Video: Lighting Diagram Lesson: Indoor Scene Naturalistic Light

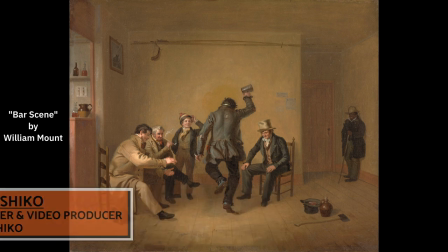[0:00]
Hello and welcome. My name is Troy Noshiko and welcome back for another lighting diagram. This time we're talking about William Mounds painting, Bar Scene. So to start off, I actually have already imported the painting into Drawio.
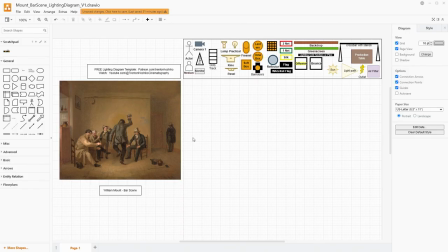[0:12]
Drawio is a free and open source diagramming software that I built a template for, for having filmmaking based tools to make lighting diagrams for my own projects and for these videos.
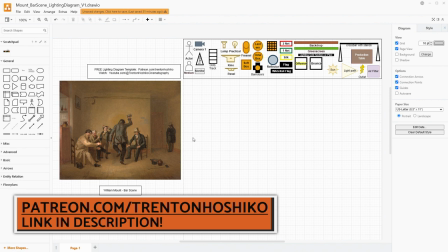[0:24]
If you want this template for free, it's on my Patreon and there's a link to that in the video's description and below that are some links to some videos
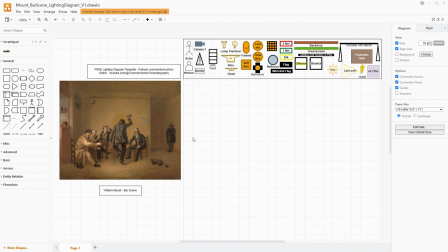[0:32]
that kind of show you how to import it into Draw.io and import your own images for references. This is a really easy way to make lighting diagrams that help you communicate with your team when you're working on a project. And I want to mention that if you like this kind of video, I have a lot of them that I've already made and a lot more coming.
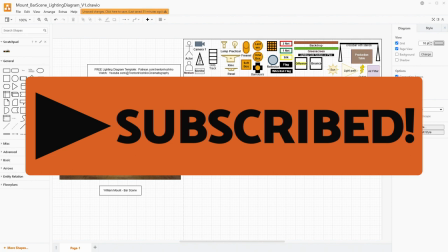[0:51]
So definitely feel free to subscribe and give a watch to those other videos if you like this kind of lesson.
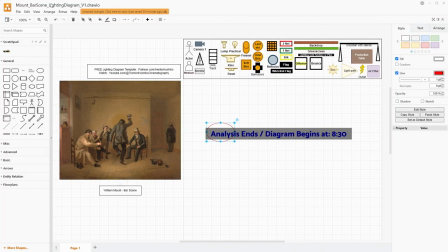[0:58]
So let's get started by talking about the painting itself and the lighting that we can notice in the image.
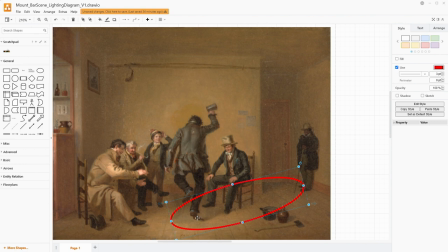[1:05]
So first off as usual we're going to talk about some shadows here and so we can see a really distinct shadow line here. It is not a like, it is not a really hard nor really dense shadow.
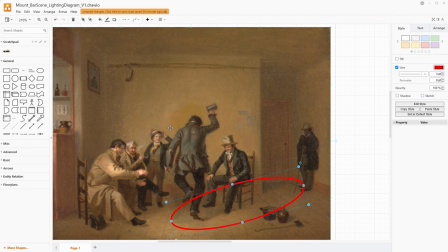[1:20]
There is a lot of light bouncing around in this room. The walls appear to be kind of a whitish tannish yellow and I think that that is just kind of bouncing that light from all directions and that will make this shadow less dense.
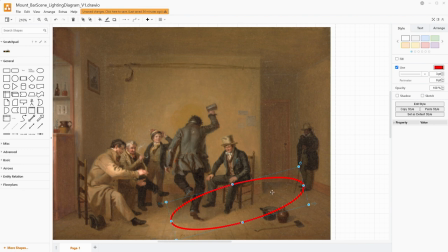[1:33]
But we can see the direction of this especially at the corner of the wall over here into this little hallway. You can see that shadow very clearly. So we know the direction of the light is coming left to right you know from the camera's perspective.
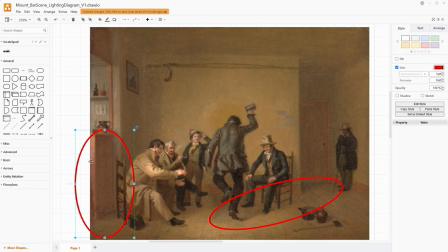[1:49]
We also can see that this right here is a cabinet has the edge of the light on the front edge and then kind of around the corner once again is in shadow so we definitely have a good idea of where the light's coming from and how it's coming into the room.
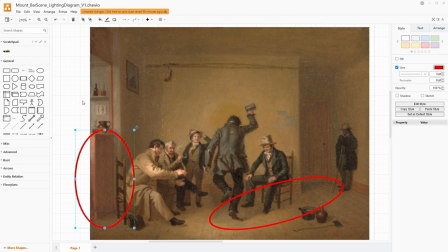[2:06]
This is kind of the back of the bar room with the left of the painting that's out of frame
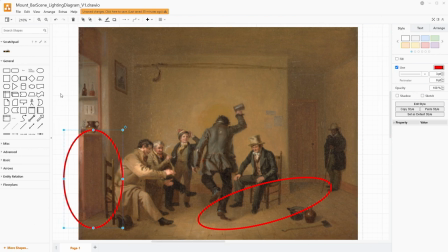[2:10]
being where the bar itself is and then probably some windows at the front of the establishment. Now, as I said, there are a lot of light-colored surfaces, both the ceiling, the wall, and the floor.
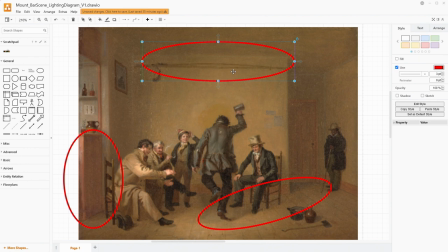[2:25]
That is going to help us have a lot of balanced light in this image and really spread it around, which is going to help us with our overall exposure. Now, there are one, two, three, four, five,
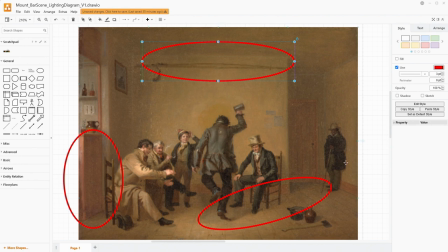[2:40]
six people in this image, and we want to make sure that we can see all of them. even the person who's staying back here in the hallway, we want to make sure that we're getting enough light on them to actually see them properly. Now notice that they aren't in the shadow line, so that does help because we can use some of that key light coming from the left side.
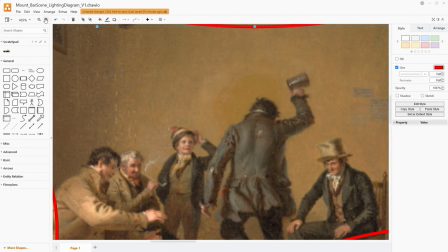[2:59]
Also, just take a moment to notice this chap right here. I think that he looks a little bit young to be inside of this bar.
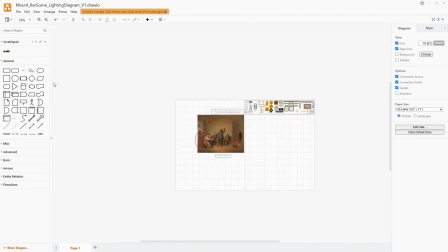[3:07]
Now one thing that you notice, and you know, it's easier to notice when you're looking at it almost as a thumbnail size. but there is almost a actual spotlight look that goes just like that in the center of this image.
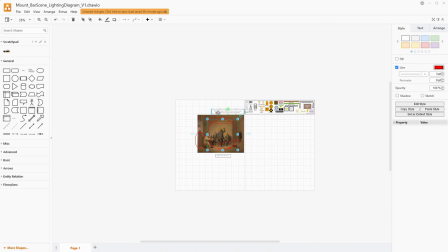[3:23]
That is the brightest spots but there is sort of a vignette to the light. Now if you're replicating this effect in camera you can use a spotlight look and that's pretty much what I'm going to be showing you today but you can also
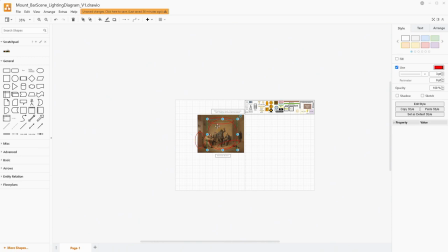[3:35]
use techniques like vignetting in the lens or vignetting in post to help accentuate and center the focus right in the center of the image. But that bright circle of light as a spotlight in the center of the frame helps create contrast against the dark coat, even when illuminated,
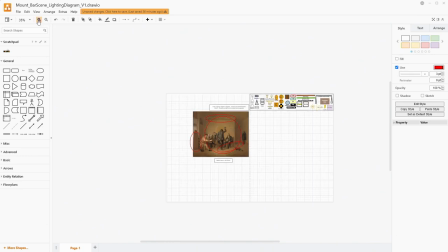[3:52]
of the guy who's standing in the middle of the group of people. But I just thought that was very interesting that it's easier to notice that when you're looking at almost as a thumbnail size.
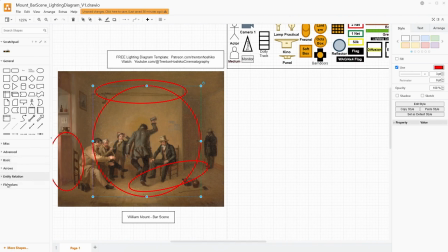[4:01]
So now with all of this, let's get started building our scene.